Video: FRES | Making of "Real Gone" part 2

At least, it's always worth a try cutting stuff. Cut your whole movie at a certain point. If you're an entrepreneur, innovator, or inventor of any kind, Domain.com is a place to go for your next great idea.
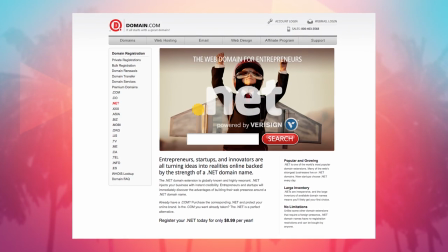Domain.com has a domain extension list of 200 plus and growing to help further your brand. Extensions like .ninja, .expert, or .nyc. And we could save you 20% off your domain name, web hosting, and email by using the coupon code FILMRIGHT at checkout. So when you think domain names, think Domain.com.
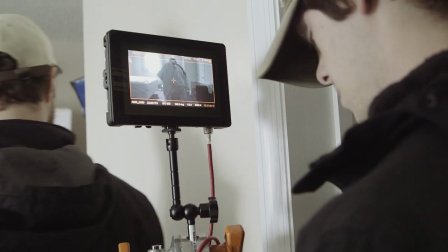We just got done with the apartment scene here at the hotel and my schedule actually had us going over schedule because I didn't get it, I never got a chance to actually tighten it before today but we actually are getting out at a very,
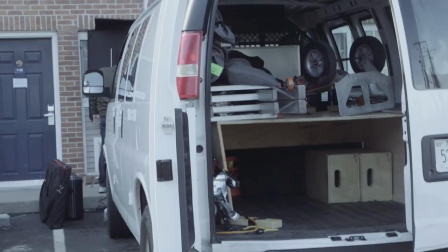very good time. We just are trying now to rush, pack up and get over to the beach.
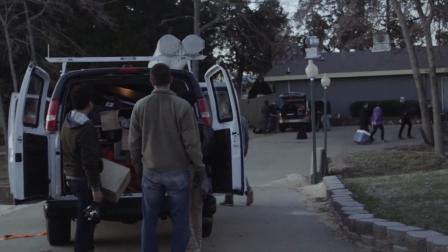There's a beach in Nashville. We're going to see how beachy it looks. There's no ocean in Nashville but there's a beach. We're going to go over to it and film at it and hopefully be filming as the sun goes down and getting all of our shots out.
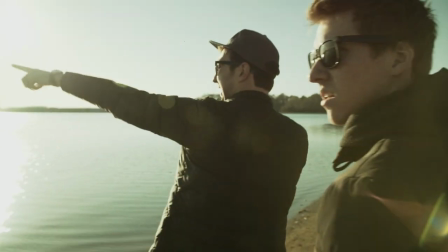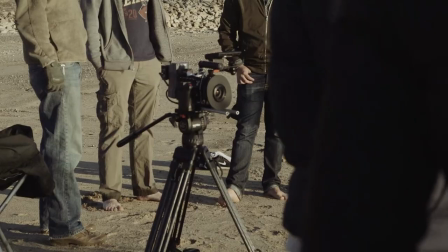It was Chris's idea in pre-production to get a tilt shift lens from LensPro2Go to use during the heaven sequences. So we're using tilt shift lenses out here which basically give you the ability to move the focal point of the lens and it allows you to get different planes in focus and some really abstract and cool stuff.
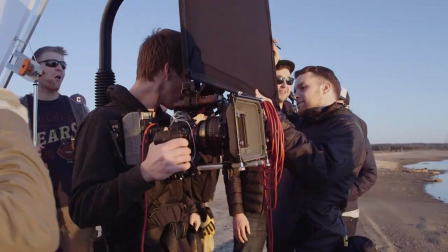This is so weird.
Chris done it all handheld and so of course we use the EasyRig from LensPro2Go so Chris can carry that Red Epic without dying. we
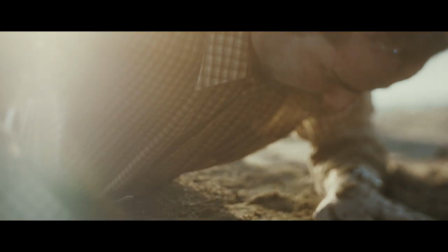also shot all of it a slightly higher frame rate to get a kind of a dreamier smoother motion to all the shots the majority of the lens flares in
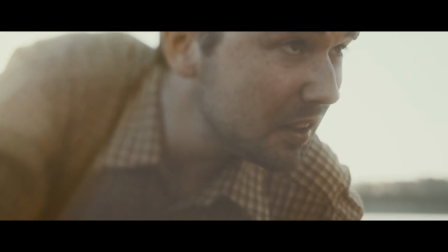that scene are actually captured there in the shot because we were shooting directly into the sun i ended up adding a few in post but i didn't want to use the
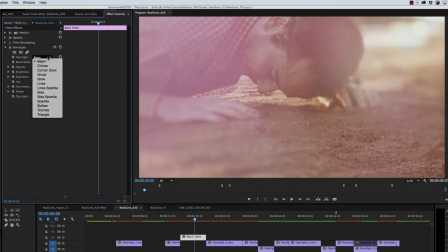standard anamorphic blockbuster cinema lens flare so i used a plugin called overlight which is part of reg night universe these awesome built-in
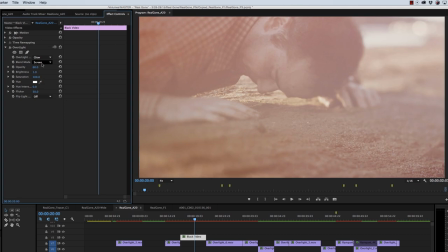kind of light leak looking filters i ended up using that throughout the heaven sequences just to give it a little bit of extra lens flare right before getting our first shot i remember i decided it would be a a good idea for some reason to kick dirt into Darren's face how do you
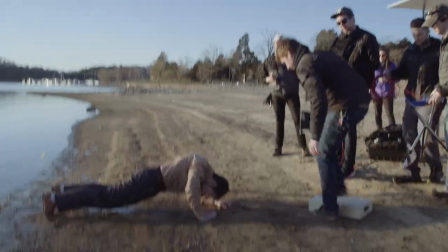want do you want his face out there I
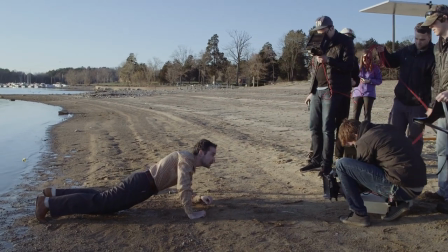think so to work some stuff
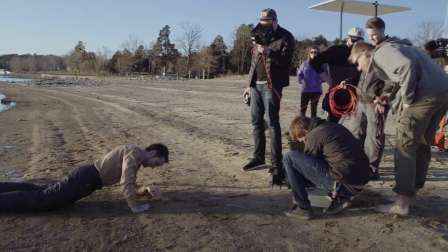down the ground put your face in the sand and we already have some sand on you forgive
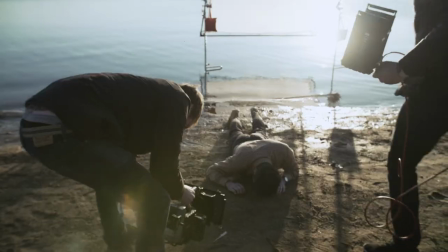me Darren
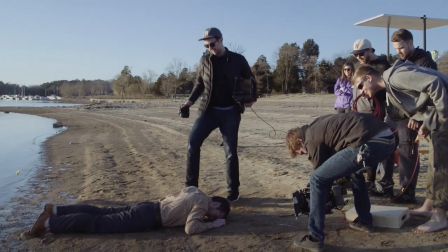Everyone thought it was really mean and terrible, but I mean it looks really good in the frame, you know? Pain is temporary, film is forever. Darren is for kicking Gerdon.
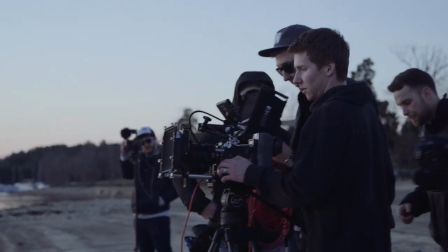Zemeckis said that.
Cut. That's it. That was exactly everything I ever wanted.
After the beach scene,
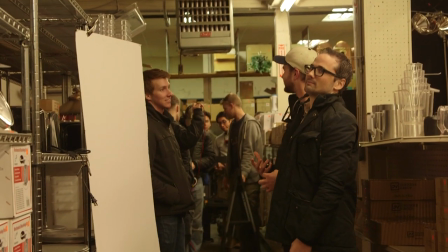we actually had a third location which i did not think we would get done and we actually got it done unfortunately it was for a scene that we eventually deleted from the film for pacing reasons
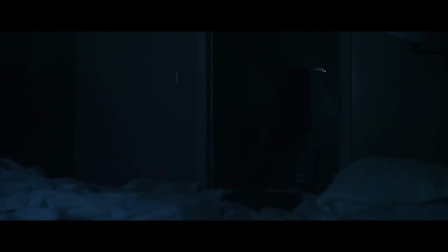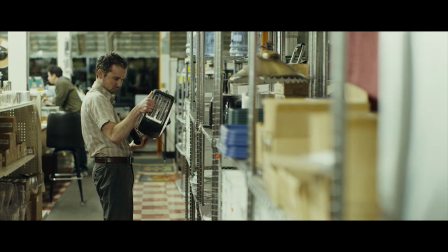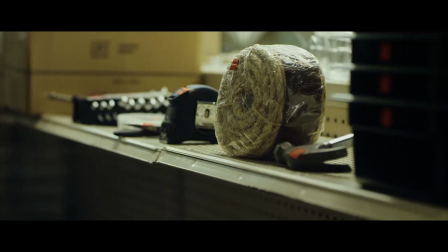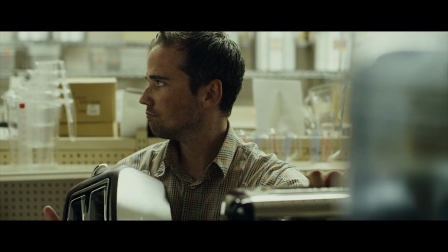we found that in post that pacing was a lot better to cut straight from knocking the toaster in the bathtub to the hanging sequence for the scene and
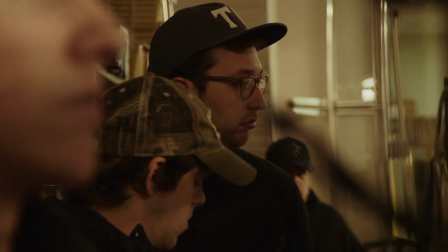found an amazing location called abel restaurant equipment company i love this place it's awesome the guy who runs it was super nice we actually wrapped
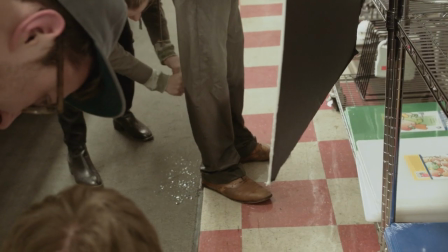on time getting everything we had planned to get done and which is ridiculous when you think about all the stuff we plan to get done in that day.
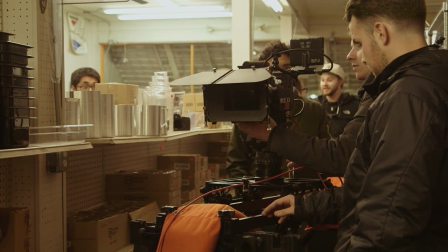I told Ryan the behind the scenes for this film is going to be so boring compared to yours because everything went wrong on Ryan's film and everything was going right on my film. Did that luck continue on day three? Find out next week that the answer is yes.